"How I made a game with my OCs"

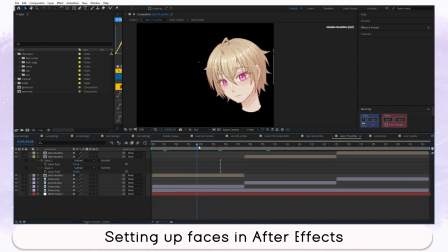(8:14)
And for these one, I actually also made some adjustments to the eyes, but this didn't work that well. This is what I meant with paying attention to that the eyes and the mouth convey the same emotions,
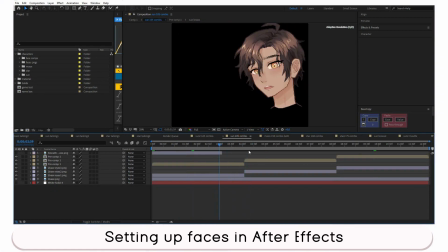(8:28)
because if you just draw different eyes like this, the eyes can look kind of expressionless. Normally when you want to draw a really convincing expression, it makes sense to also have the eyes, maybe for a smile,
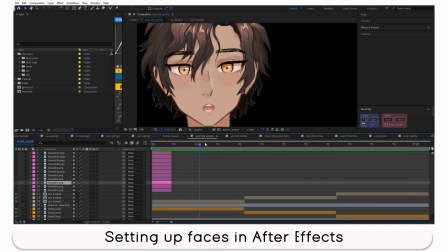(8:40)
be a bit more closed, and for a surprised expression to be more open.
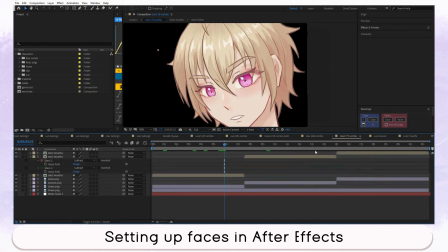(8:46)
This is why using the other approach can also work in your favor if you really want to focus on the different expressions,
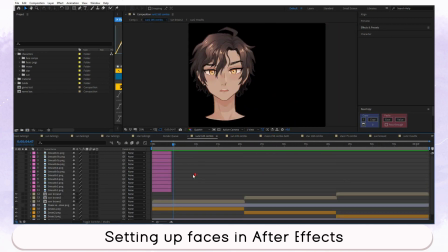(8:53)
and I plan on doing something like that for a future project probably.
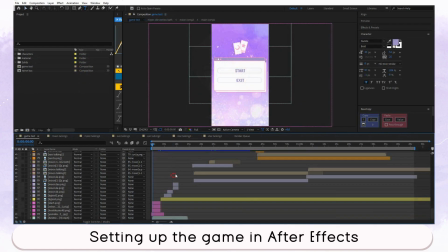(8:58)
But now let's move on to the actual game setup in After Effects. So this is the whole composition with just the game, and you see there are a lot of layers in here, and all the materials I used, I separated them into folders. For one we have the characters, which included standing illustration files,
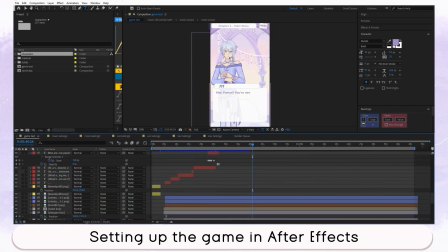(9:16)
and then also the face PNGs I just told you about when talking about the expressions. Then we have in material, I have some backgrounds, and I drew this background myself, but then I also used one from a site called Sosino,
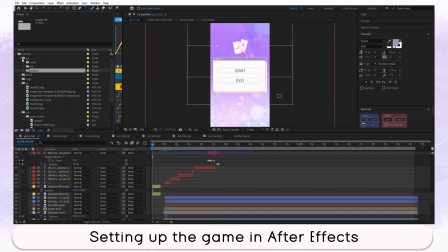(9:32)
where you can find a lot of cool backgrounds for free. And then I also had different PNGs as well as a little GIF video for the beginning,
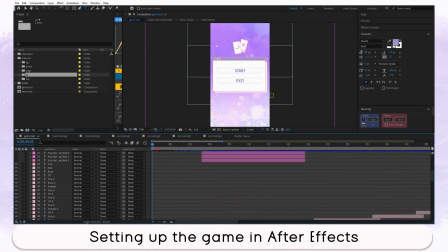(9:44)
and I animated these PNGs. So here in the beginning you have the start and exit button, and it gets bigger when this
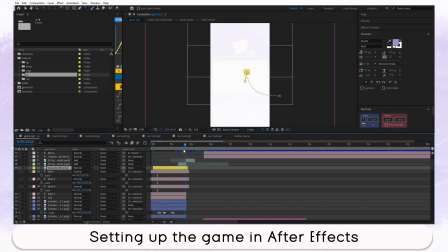(9:55)
cursor hovers over it and I animated the cursor and so on. And we have a fade to white and the whole UI appearing, the menu, and this was just so it would look like in a game.
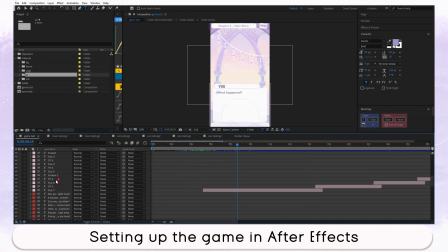(10:08)
And here we have the different texts.
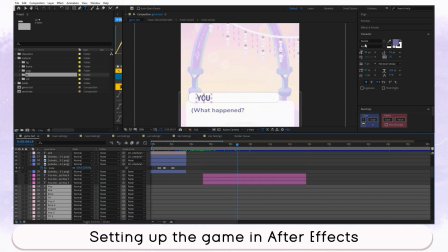(10:11)
For one we have the title where I used the font called Sunny Spells.
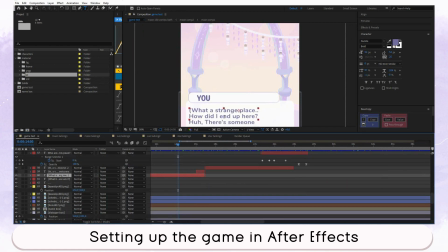(10:18)
This would be for the names of the characters who's talking right now. The regular text, I animated this so the timing would work.
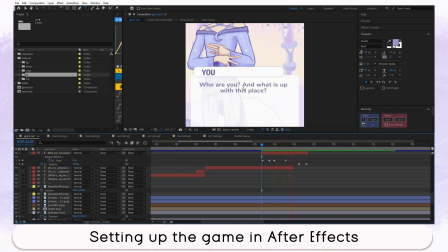(10:26)
So after a sentence, for example, there's a short pause and so on, just so it's nicer to read.
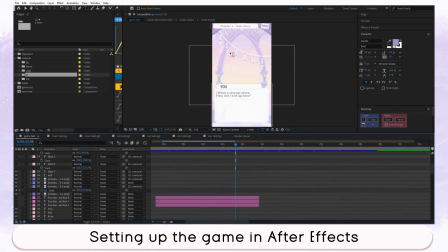(10:33)
That's basically what I have in here is just background and UI elements, the text, and then we have the character. And here we have the character, and you see I have this composition with him just the head and talking.
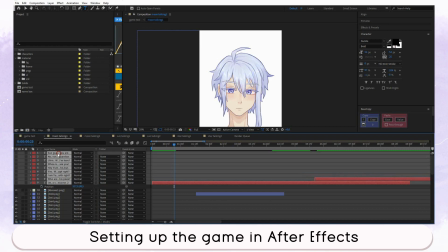(10:47)
And in this composition I have also the text, so I could only focus on having the character look like they talk. For some reason I really wanted to try this. And here we also have the character blinking.
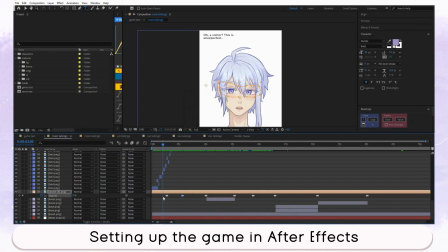(11:01)
It just makes the character feel more alive, and it's easy to do, just having a layer with closed eyes and making it appear and not to appear.
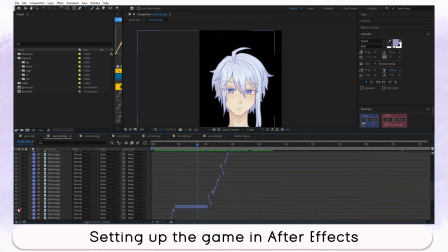(11:08)
That's it how I set up the characters, and I combined the body and the head here.
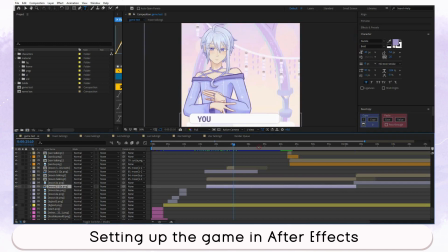(11:14)
This is the body and this is the head. And then we have also the second character appearing.
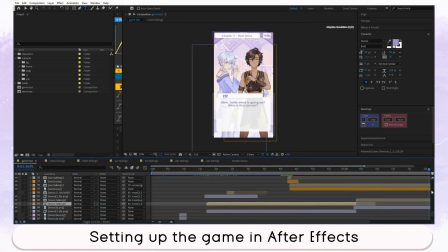(11:20)
Yeah, and here I also made a switch from the different poses, which is nice to do. But that's basically the whole setup for this. And the approach with having the different layers for the expressions on top of each other, actually also similar to how I animate my persona in the beginning of my YouTube videos.
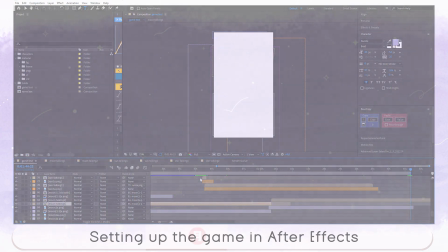(11:37)
And now I show the finished result of how the overall game mockup turned out.